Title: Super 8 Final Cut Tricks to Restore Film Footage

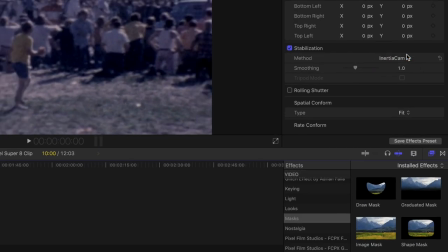245s
So I'm switching to Inertia Cam, which by the way is a great go-to choice for footage that includes zooming and a lot of movement.
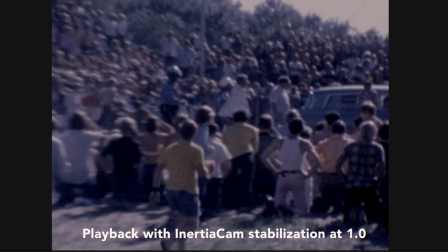251s
Once I switch, you'll see I already gained back some of the frame.
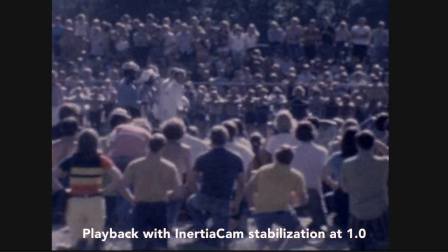254s
I think the clip looks very stable, but now we'll play with lowering the amount of smoothing to see where the sweet spot is.
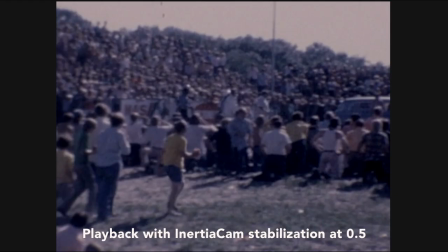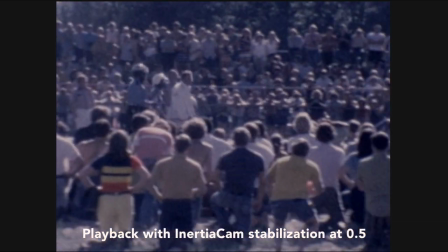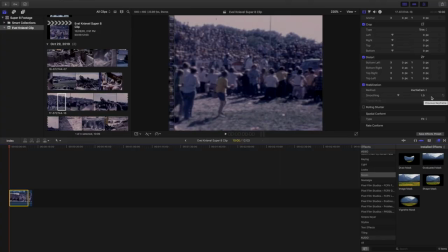274s
To my eyes, keeping the smoothing at 1 is the smoothest clip I can get for how much cropping I'm willing to accept.
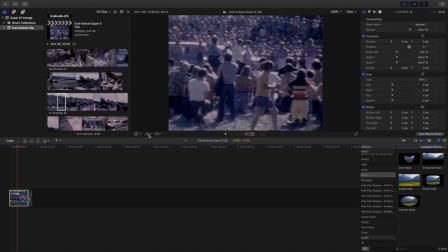280s
Color correction. First, let's try using Final Cut's automatic white balancing tool.
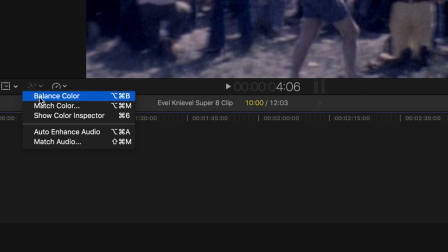286s
We're going to click on the magic wand here and select balancing tool. Wow, the colors are already much brighter and more vibrant.
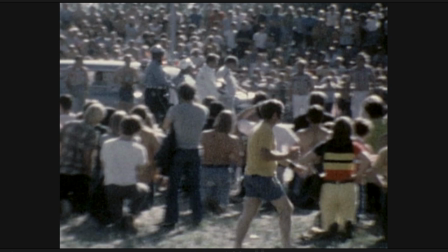295s
I love where we're headed here, and I'll say this auto-balancing tool doesn't always work, but it's almost always worth testing out, as it can save you a lot of time.
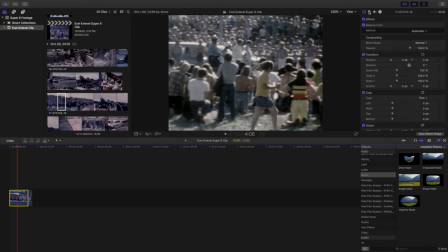304s
Now let's go into our color correction tool here and click on Exposure.
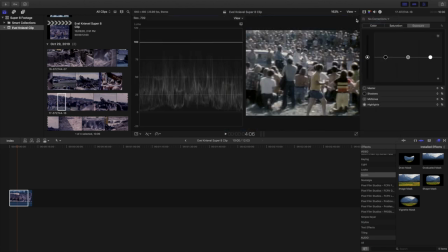308s
I like to click View and select Video Scopes so I can have a visual representation of how much room I have to work with the exposure levels.
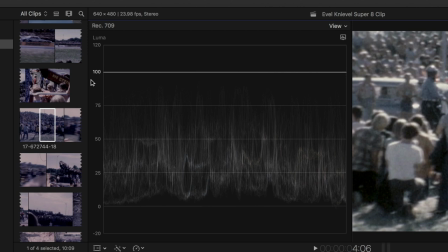317s
A good rule is to never let the shadows dip below zero and never let the highlights reach above 100, or the clip may lose some of the details in the highlights and shadows. So let's see what looks good here.
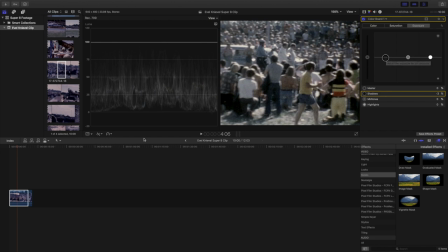328s
I'll bring the shadows down here, and I'll play through the whole clip to make sure we never dip below zero on our video scope.
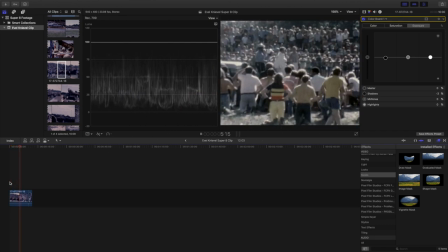Now let's do the same with our highlights.
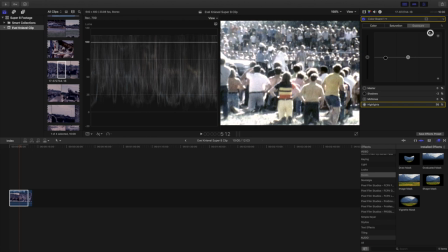351s
You can see here if I bring the highlights beyond 100, we lose a good deal of the data in the highlights.
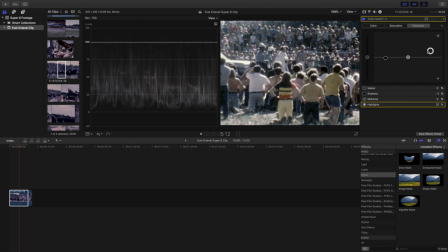360s
I think this looks good with a 25% boost on the highlights.
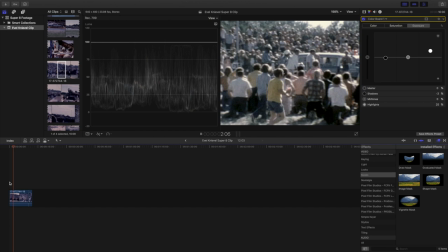366s
And we'll see there's a bit more contrast to our clip.
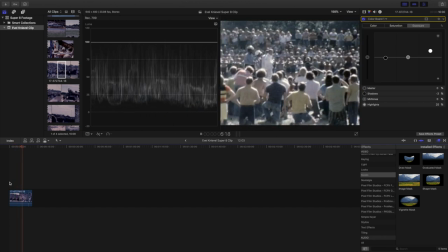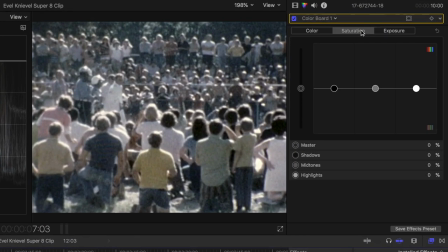375s
Now let's go into our saturation tab and let's boost the overall saturation. I'm really liking this clip at about a 65% saturation. If I boost it all the way, the color becomes so saturated it almost looks cartoonish,
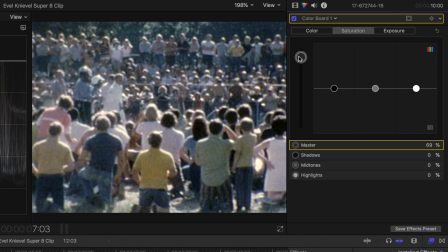393s
and we're really trying to restore our footage here as realistically as possible, so let's hold back a bit. I noticed some of the skin tones in the grass looks a bit dull, so now I'll boost the midtones to, let's see, about
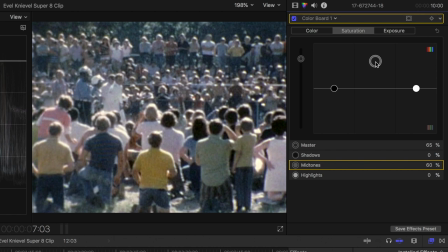50%. You'll need to play with each clip to get the levels that look right to you.
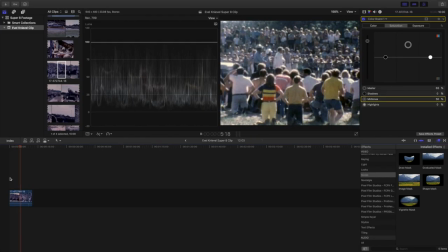418s
Keep watching back the clip as you keep making changes to make sure everything looks good throughout.
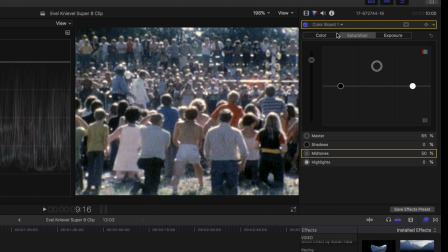423s
Now we can get a bit more detailed here. Let's add a tiny color adjustment to subtly tint the clip.
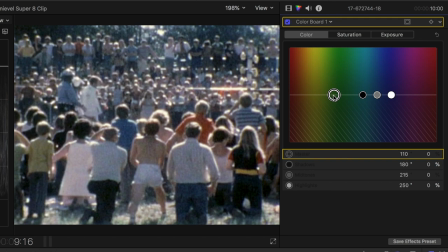430s
This Evel Knievel event was on a very hot summer day, and yet the clip has a cool tone here. Let's add just a hair of red into the shot to signal a bit of the sun's glare at this time of the day. I'm just adding 2% of a red tone to the master.
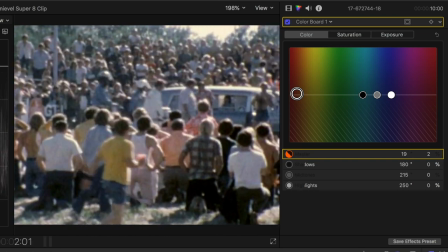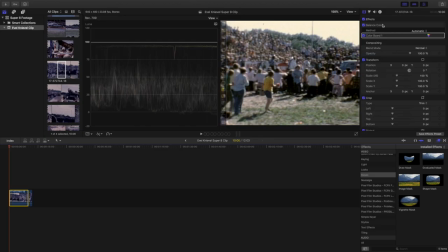452s
Noise control. You can see here there's quite a bit of noise in the clip we want to eliminate. Let's pull the noise reduction effect onto our clip. Noise reduction can be found in the Basics tab of your effects.
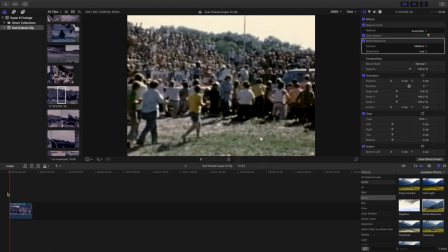467s
Now the default setting is removing a lot of the noise, but each clip may require you to play with the levels to get optimal results.
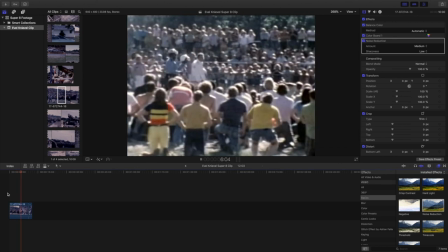475s
Here, since there's so much busy foreground and a lot of detail in the overall shot,
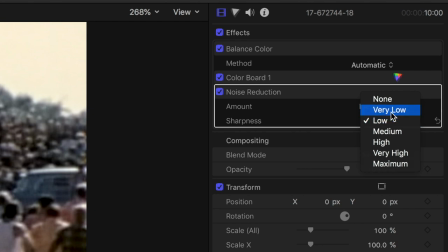479s
I'm seeing a medium amount of noise reduction paired with a very low sharpness is giving me the most appealing results.
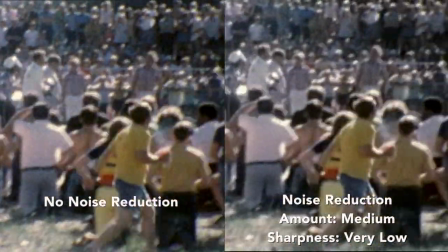Sharpen.